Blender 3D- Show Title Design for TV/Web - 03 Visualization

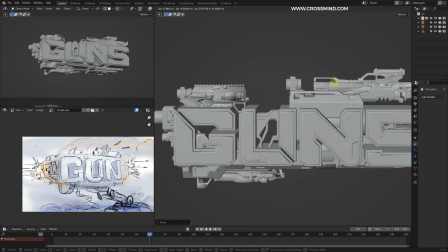[11:52]
Copy of this in the depth. So like I said, we don't want to populate the top too much.
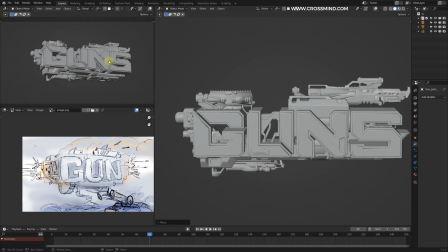[12:00]
We just want this composition to follow this sort of direction, horizontal, pointed.
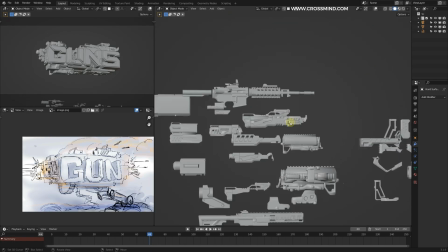[12:05]
And now let's add some muzzles. And here I have all sort of different kind of shapes for the guns, the muzzle shapes.
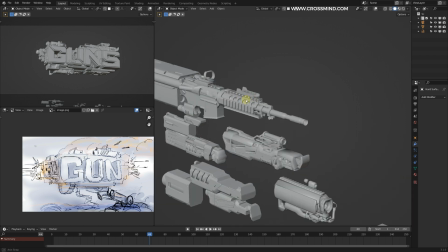[12:13]
So some are good for particular shots, like this could be good for the top shot when we are talking about the scopes and snipers.
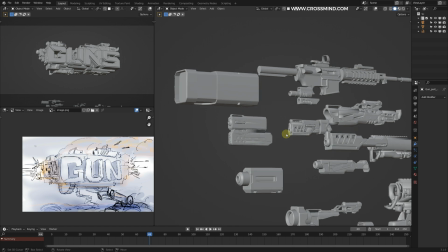[12:21]
I mean, these long shapes could be good for that. But for the sides, I think these are a few good shapes.
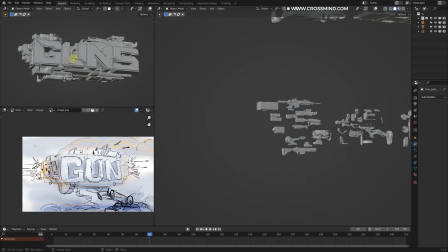[12:27]
So let's start with that. Grab this one.
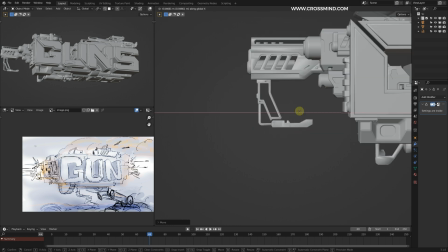[12:32]
So basically what I did was instead of using gun models, I simply extracted some parts and made this simple collection.
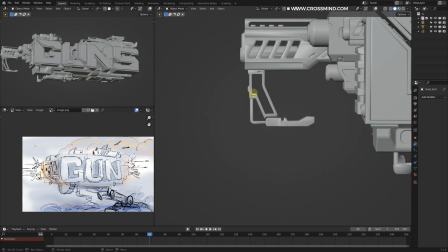[12:41]
So I didn't want it to use one sort of kit, and a few things I liked from one kit,
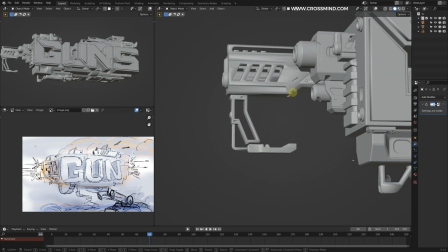[12:45]
and there were a few good models on the Sketchfab, and then some from the Gumroad.
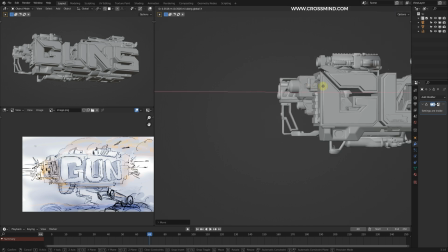[12:51]
So we could make something like this.
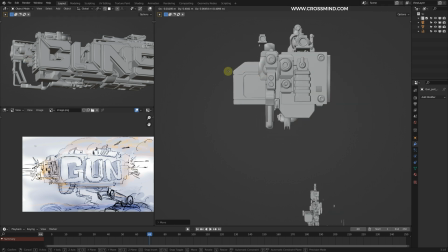[12:57]
So I'm looking into this view. Just keep in mind, I'm just trying to break a silhouette, and it doesn't matter what is going on behind this model.
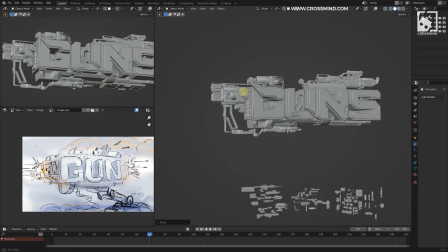[13:05]
So we don't really need to actually make this work. All we need is, according to the storyboard, we will be showing only this particular model view.
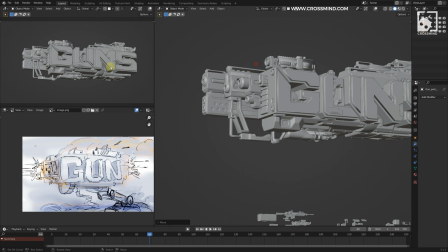[13:14]
So just trying to make this work.
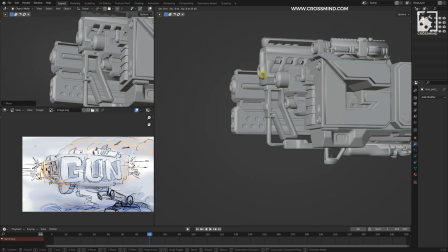[13:21]
And just to add sort of readability, we want these muzzles to basically stick out, and we should be able to see these in the dark.
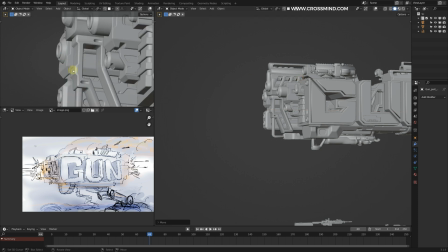[13:29]
So if all of these are just hiding on the same level, then it's going to be difficult to read this in the shadows.
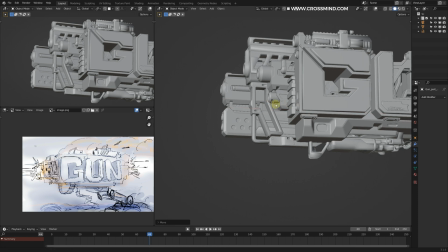[13:34]
So just a bit more separation, maybe another copy of this.
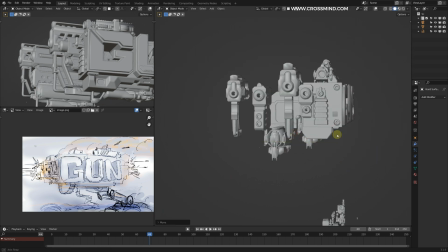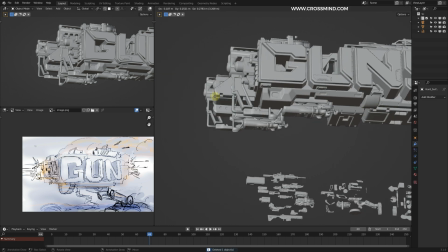[13:45]
So what we can do is just trying to connect these shapes, nothing much.
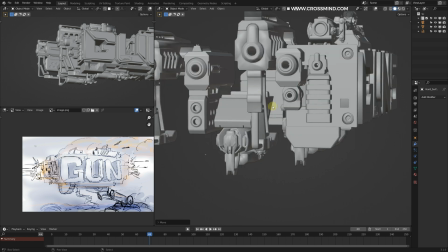[13:49]
I just want to fill into these parts so that when there is light, I don't want the light to create separation in between.
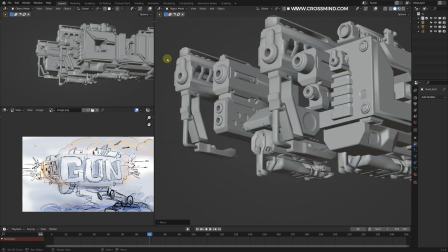[13:56]
I'm pretty sure once there is a light in the background, so the light could pass through these.
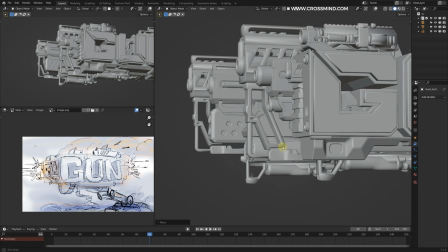[14:01]
So I'm just trying to block that area so that the light won't pass through these parts.
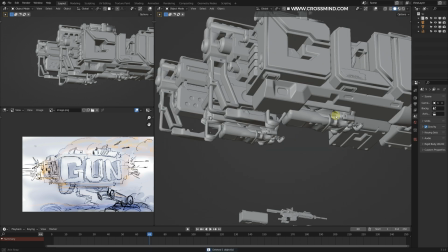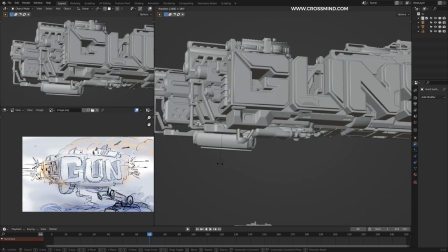[14:13]
This one we can turn this other way, 180 degree. Yeah, something like this.
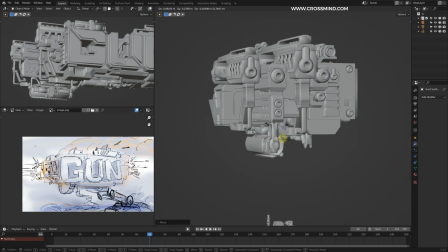[14:18]
Just trying to add some more weight into this. We'll see.
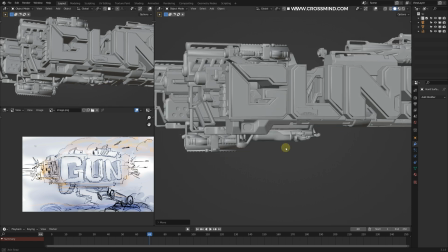[14:21]
We'll improvise, and maybe we would need to take out some of these later, but for now let's keep it.
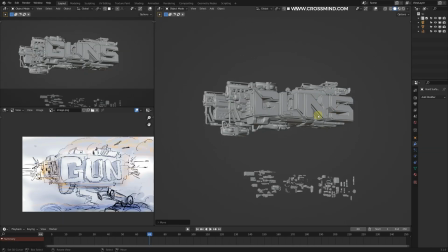[14:29]
So we need something on the right side as well. So left and right, both sides, there will be guns and muzzles.
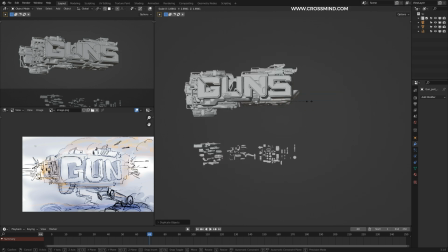[14:36]
So let's grab something else. This part, maybe we can bring some variation, try to use something different here.
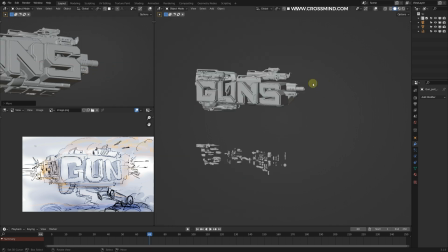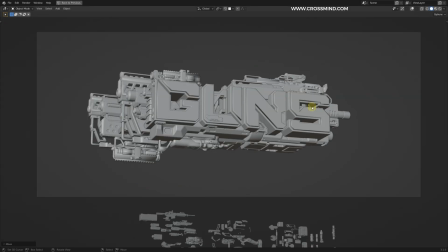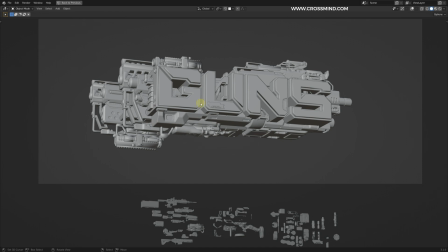[14:53]
I think once we add some more weight on these sides of the unit, so that will balance out these parts.
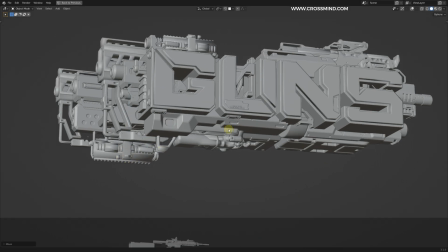[15:00]
But for now, I just want to keep this. I like the design of this part. Maybe this will be some good detail for the render.
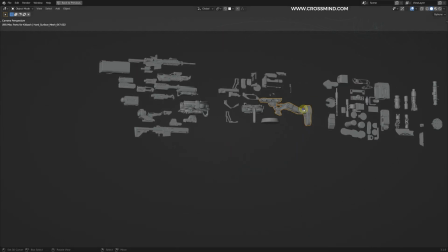[15:07]
There is something we need for the stand, and I have shortlisted this model. So there is a Kitbash model for the hard surfaces.
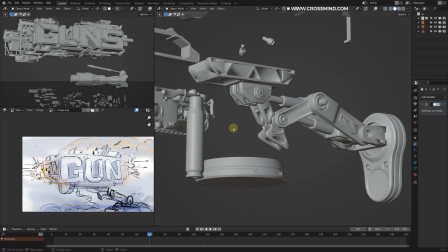[15:14]
This looks good. This looks good, but the details are pretty low poly. I think this should work actually,
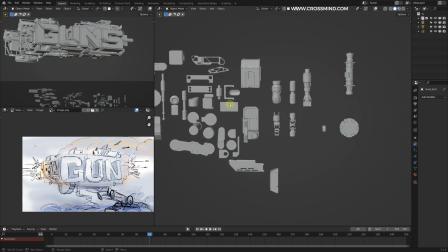[15:20]
or we could also make a combine few of these models. Actually, let's just go with this one.
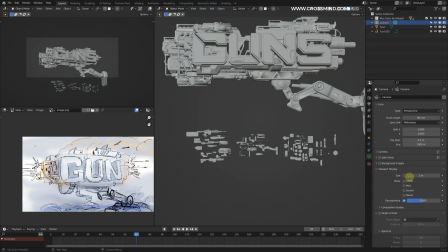[15:31]
Let me just grab the camera and basically I wanted to cut off the rest of the part. Yeah, so this looks fine.
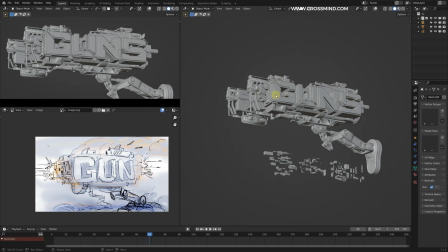[15:37]
So I think this works fine, and the only thing I'm feeling is bottom part kind of looks lighter, the bottom and the top part.
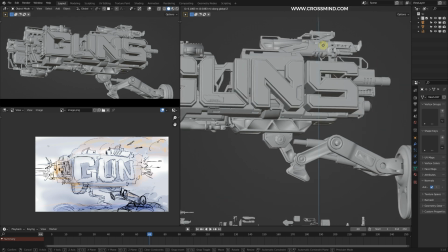[15:45]
So maybe we can add some more weight into this.
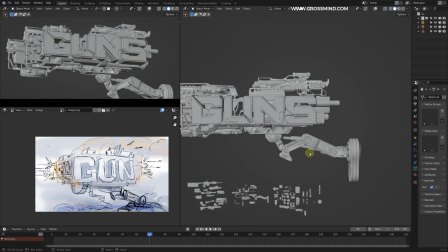[15:51]
Let me just scale this up, and this could be slightly more bigger in the size.
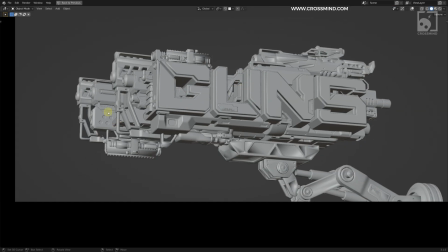[15:57]
And this part, the depth kind of looks, I mean, just 4 guns.
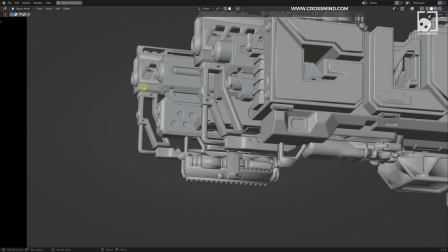[16:02]
I think we can make this a bit more dense, add some more models.
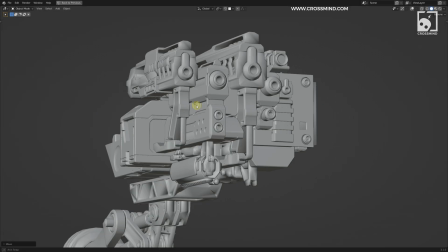[16:06]
So maybe if we add some more models into. One more thing, all of these are flushed out models.
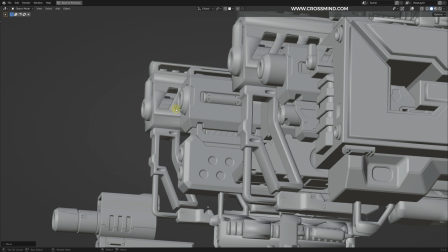[16:15]
The muzzles are kind of flushed out into the models. Like here, it's not sticking out much.
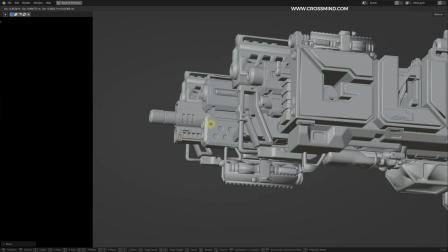[16:20]
So for some of the dark shots, we could make it obvious that these are muzzles. So this kind of model is going to be really helpful for that.
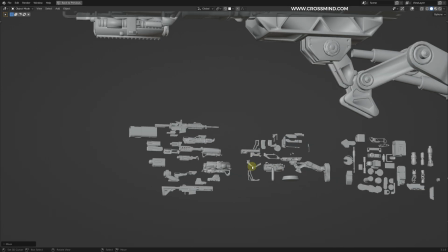[16:27]
I just want to add a few more variations of these, and maybe something like this for the handle.
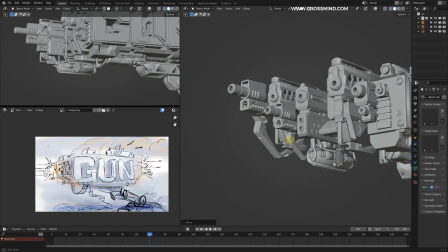[16:39]
Just adding some more density into this.
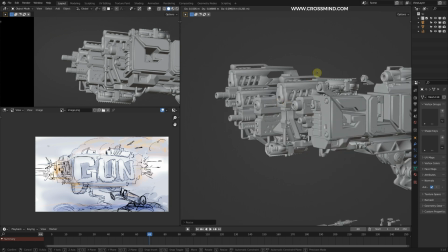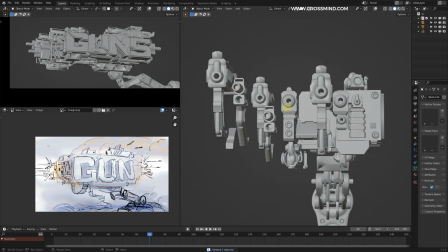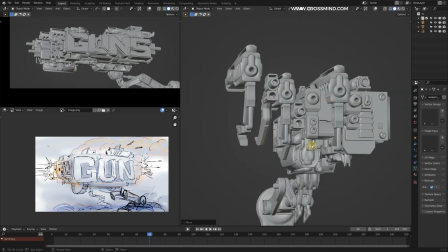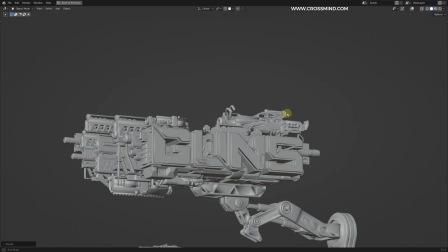[16:57]
And here I have some models of the pipes. I think we can use few of these things maybe at the top or something.
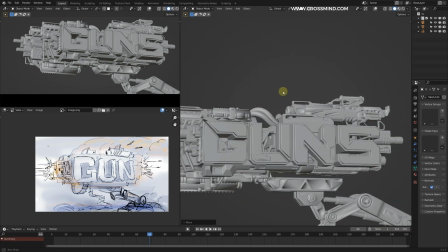[17:05]
Not quite sure if I just want to basically break these all solid shapes and add something more sort of curvy,
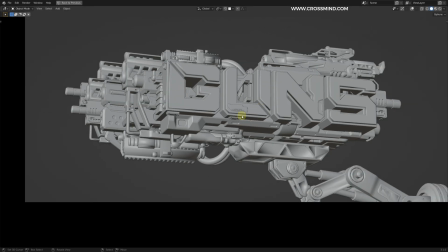[17:14]
and because rest of the things are starting to look a bit boring and monotonous. So I'm just trying to break these shapes, add more circular and round objects. So maybe we can get rid of this as well and instead add some circular object.
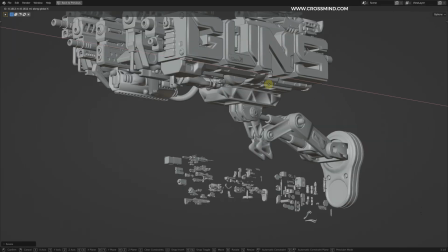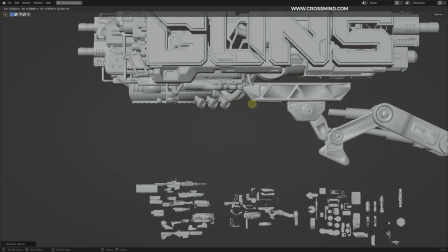[17:34]
Let's see if we can add some more details at the bottom.
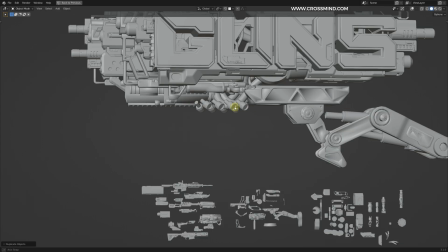[17:37]
So I have kept some of the images from the mood board in front of me,
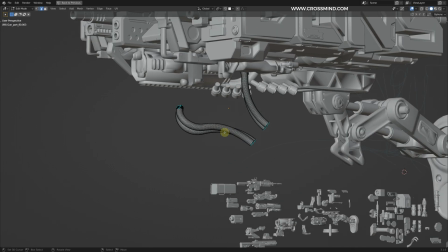[17:43]
just trying to get some details, some design hints from the board that we created in the previous chapter.
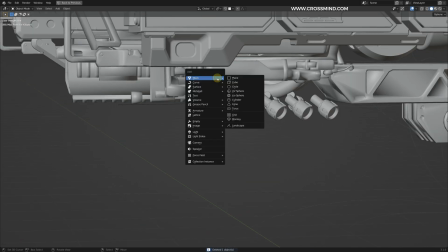[17:49]
Instead, what we can do here is add some curves maybe.
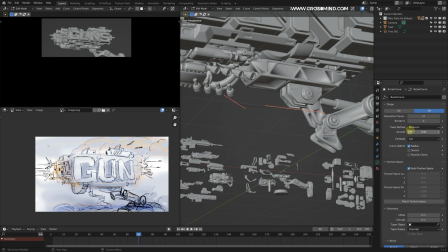[17:52]
So on this curve, we can simply make it pipe by adding some maybe depth to this.
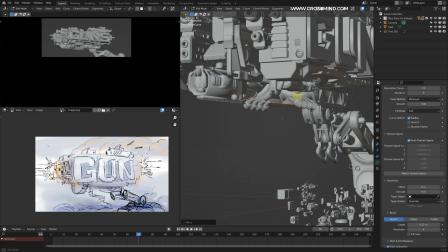[17:59]
So all I want to do is just sort of make these loose parts look connected.
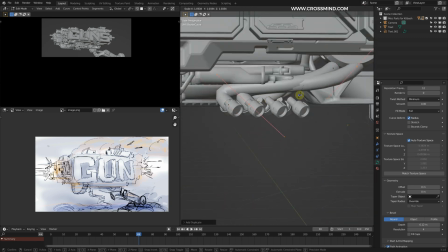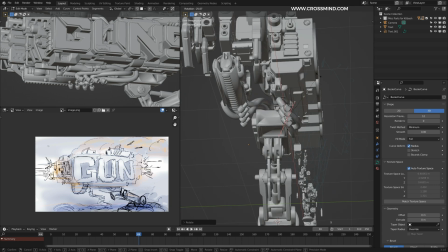[18:12]
Add some more into the bottom of the silhouette instead of just chunky and square rectangular shapes.
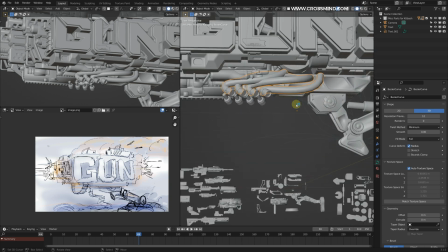[18:19]
We have some more interesting highlights here. So other thing I'm going to do here is add another curve, and this could be,
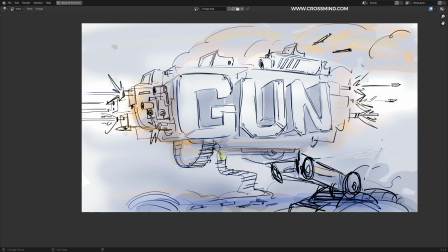[18:26]
here we have some we were planning for some bullets, the ammo, the chain that you usually have.
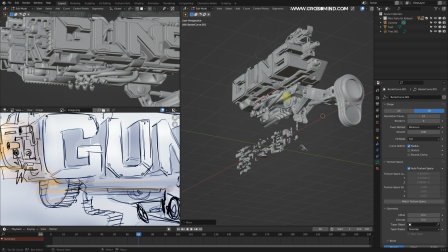[18:33]
So we can do that. Let's simply make one shape which we are going to use for the curve guide modifier.
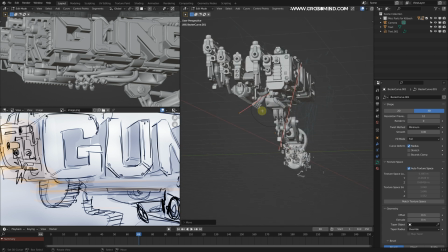[18:40]
I think it's curve guide or something, just the curve. So we simply want to make an array of bullets on these curves.
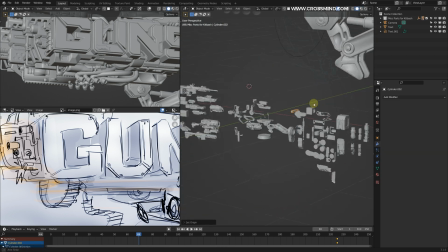[18:45]
I think I have one model. So yeah, this model here. So let's take this one, make a copy of this one maybe.
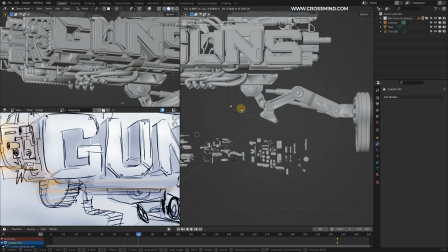[18:52]
And again, like I said, if you want, you can use the asset browser.
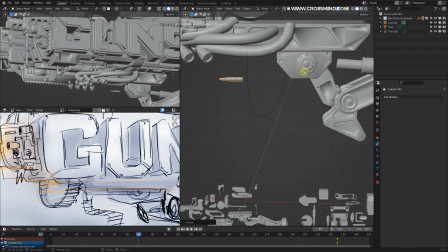[18:56]
If you have really finished assets lying somewhere, or you have a library of assets, just feel free to use the asset browser.
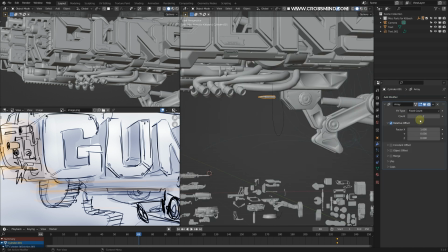[19:03]
It's much more convenient way, I think. Anyway, so let's bring an array modifier, and this could be,
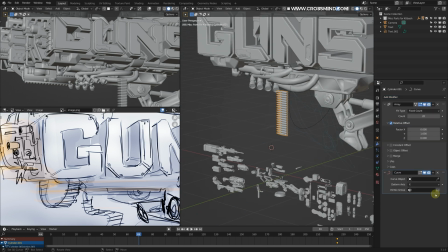[19:14]
going to bring another modifier, curve, and let's add this one here.
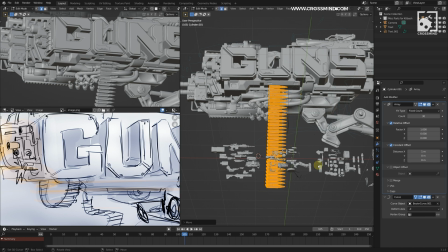[19:18]
So I'm just trying to find the right axis here, and I think I'm almost there.
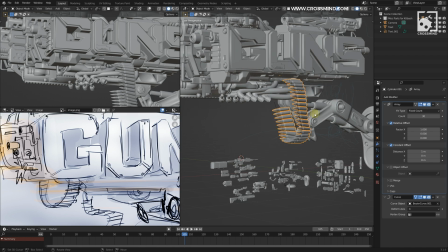[19:23]
So I just had to drag things in the edit mode for this to align.
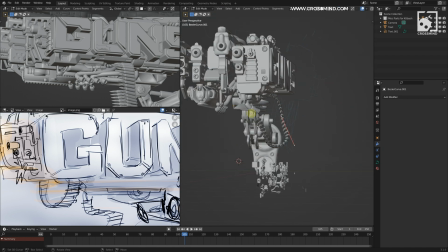[19:27]
After working in Blender for so many years, still I can't figure this thing out.
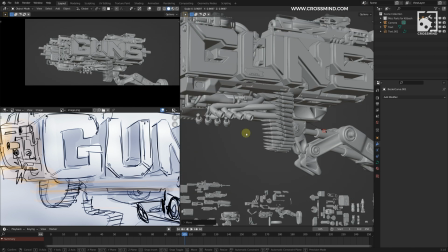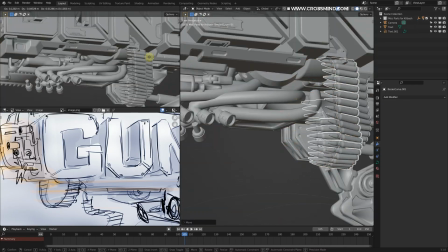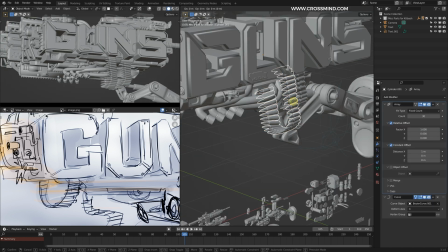[19:42]
We can also later on animate this thing, maybe moving into X direction, something like this.
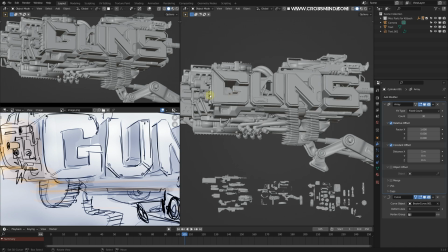[19:48]
This is another way of adding motion into this limited scene. It looks like we are heading in the right direction.
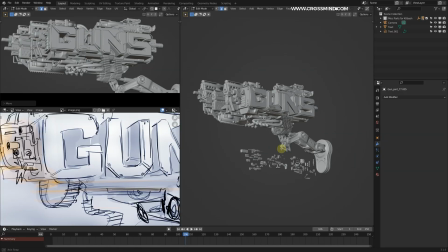[19:54]
So these things were sort of hanging, the details are a bit unfinished, so trying to cover anything which is not really well finished.
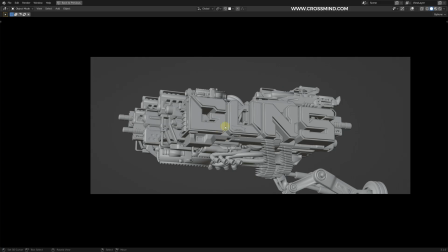[20:02]
One more thing I would like to do is just add some more angle into the camera.